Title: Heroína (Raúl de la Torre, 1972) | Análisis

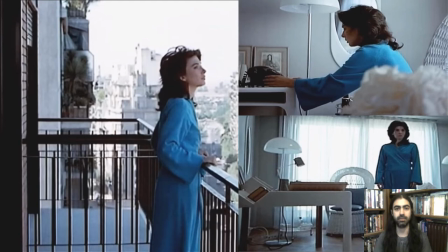En la Odisea Penélope no es la heroína, es simplemente la mujer pasiva que está esperando, tejiendo, destejiendo, como Penny acá enchufando, desenchufando el teléfono, esperando que regrese Ulises u Odiseo, como quieran llamarlo. Pero la idea de esta película y de la novela también es el
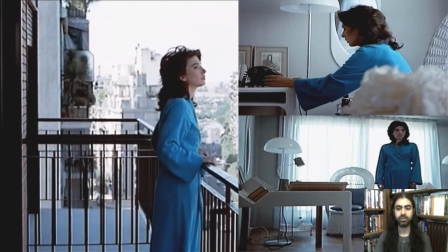viaje de una mujer que está tratando de convertirse en la heroína de su propia vida. No simplemente una mujer que espera, sino una mujer que toma iniciativa, que activamente toma las riendas de su vida y logra armar su propio destino y establecerse como la heroína de su propia historia.
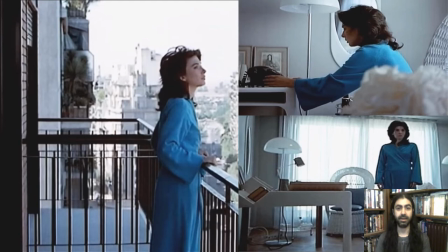En la novela se habla de, por ejemplo, el personaje de la Bella Durmiente, que Penny tiene que ser más bien como una Cenicienta en vez de una Bella Durmiente, porque la Cenicienta tiene más iniciativa, ¿no?
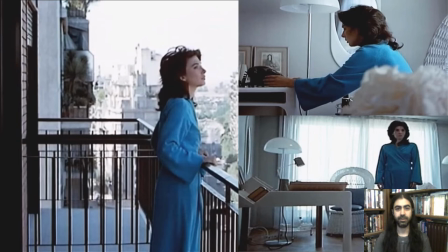También se habla de que ella pase de ser Penélope a ser Sherazade, la narradora de Las Mil y Una Noches, por supuesto. Entonces la idea de que ella tiene que convertirse en narradora de su propia vida.
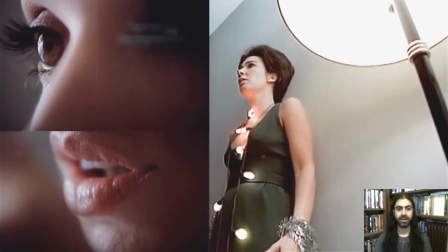Esa es una manera de ser heroína también. Hay unos close-ups brutales en la película. Es tan cerca, muy invasiva la cámara en estos ejemplos que pueden ver aquí cuando ella se está poniendo, se está maquillando, cuando muestran el ojo tan de cerca, los labios también.
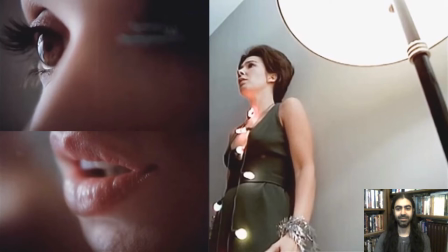Y esta escena tan impactante en que ella se convierte a sí misma en árbol de Navidad, un objeto fijo, un objeto al que se le cuelgan decoraciones. Tenemos esa imagen de una mujer en una situación en la que no se puede mover,
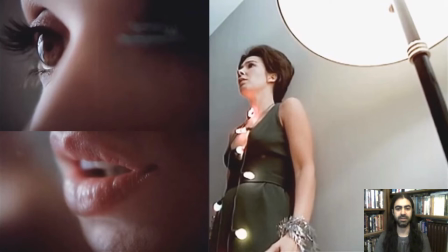en la que lo único que puede hacer es adornarse, ya sea a través del maquillaje o a través de las luces en este caso. al principio cuando vi la película también lo asocié con la muerte del hermano porque las luces,
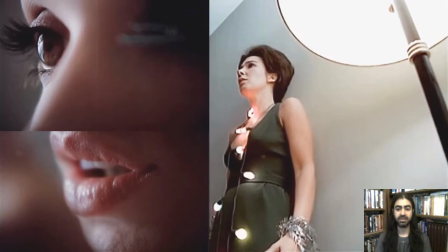la electricidad que fue lo que mató a su hermano, entonces vemos como se establecen desde el principio, porque todas estas escenas ocurren en los primeros 10 minutos de la película imágenes, imágenes muy poderosas,
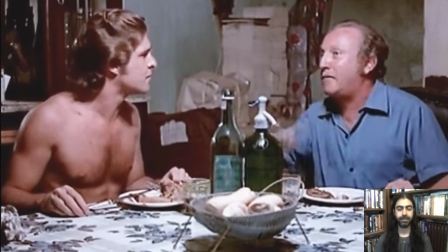metáforas de este personaje me encantan las escenas en las que aparece Pepe Soriano también dialogando con su hijo, estas escenas tan detalladas, por ejemplo esta conversación con el hijo, la parte en que están con el correntino tocando la guitarra, nada de eso está realmente en la novela.
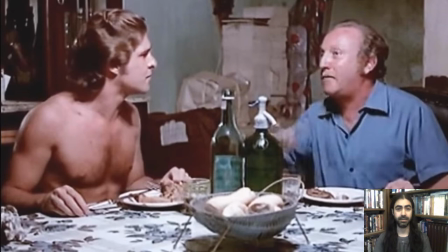En la novela el personaje de Pepe Soriano es bastante secundario, es simplemente alguien a quien Penny conoció en su pasado y eso es todo. Pero me encanta lo que hizo de la torre en la película, al darle más profundidad a este personaje y combinar las dos historias.
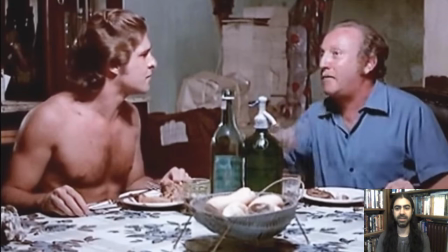Son dos historias paralelas que vemos en esta película y Por supuesto, al principio no entendemos por qué, como les decía, la primera vez que vi esta película y yo veía estas escenas y decía, ¿qué joraca tiene que ver esto con la historia de Penny? Bueno, vamos a ver que son historias paralelas que no convergen necesariamente.
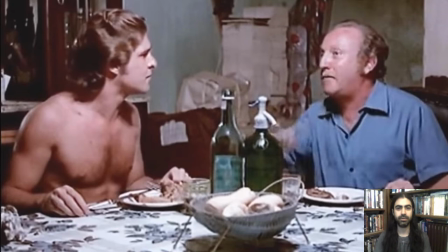Creo que en una película que tuviera estructuras más tradicionales veríamos cómo estas historias eventualmente se unen. No, esto es algo que ya ocurrió. El encuentro ya ocurrió y lo que estamos viendo son dos caminos, las vidas de dos personas que ya están separadas,
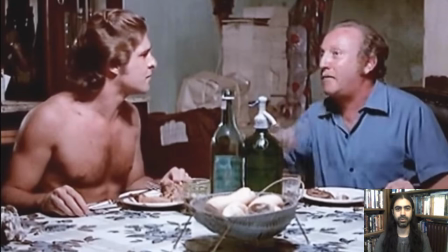pero que al haberse tocado tienen, por supuesto, sus repercusiones en esas dos vidas.
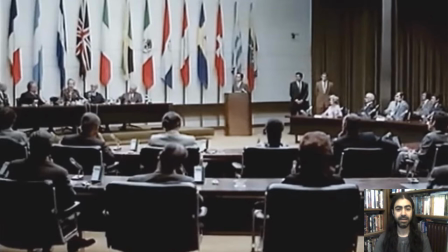Tenemos el contexto, que es este congreso de psiquiatría, y como les decía antes,
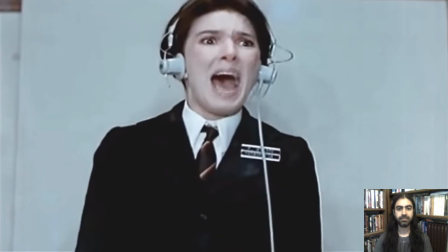se añade esta idea del grito primal, que es algo que no estaba originalmente en la novela. Y aquí tenemos el grito. Para mí es imposible ver esta imagen y no pensar en la pintura de Edvard Munch, el grito, por supuesto. Muchos otros gritos también.
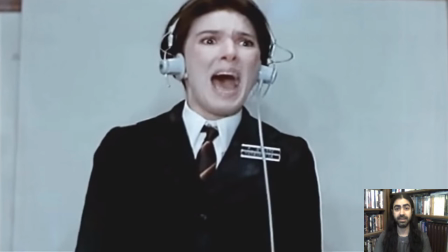Algo que me recuerda, no sé si está muy relacionado, pero el grito de Janet Leigh en la película Psicosis de Hitchcock, ¿no? El grito de Liv Ullman, o no es un grito, pero es un grito silencioso cuando ve en la película Persona al monje en llamas, ¿no?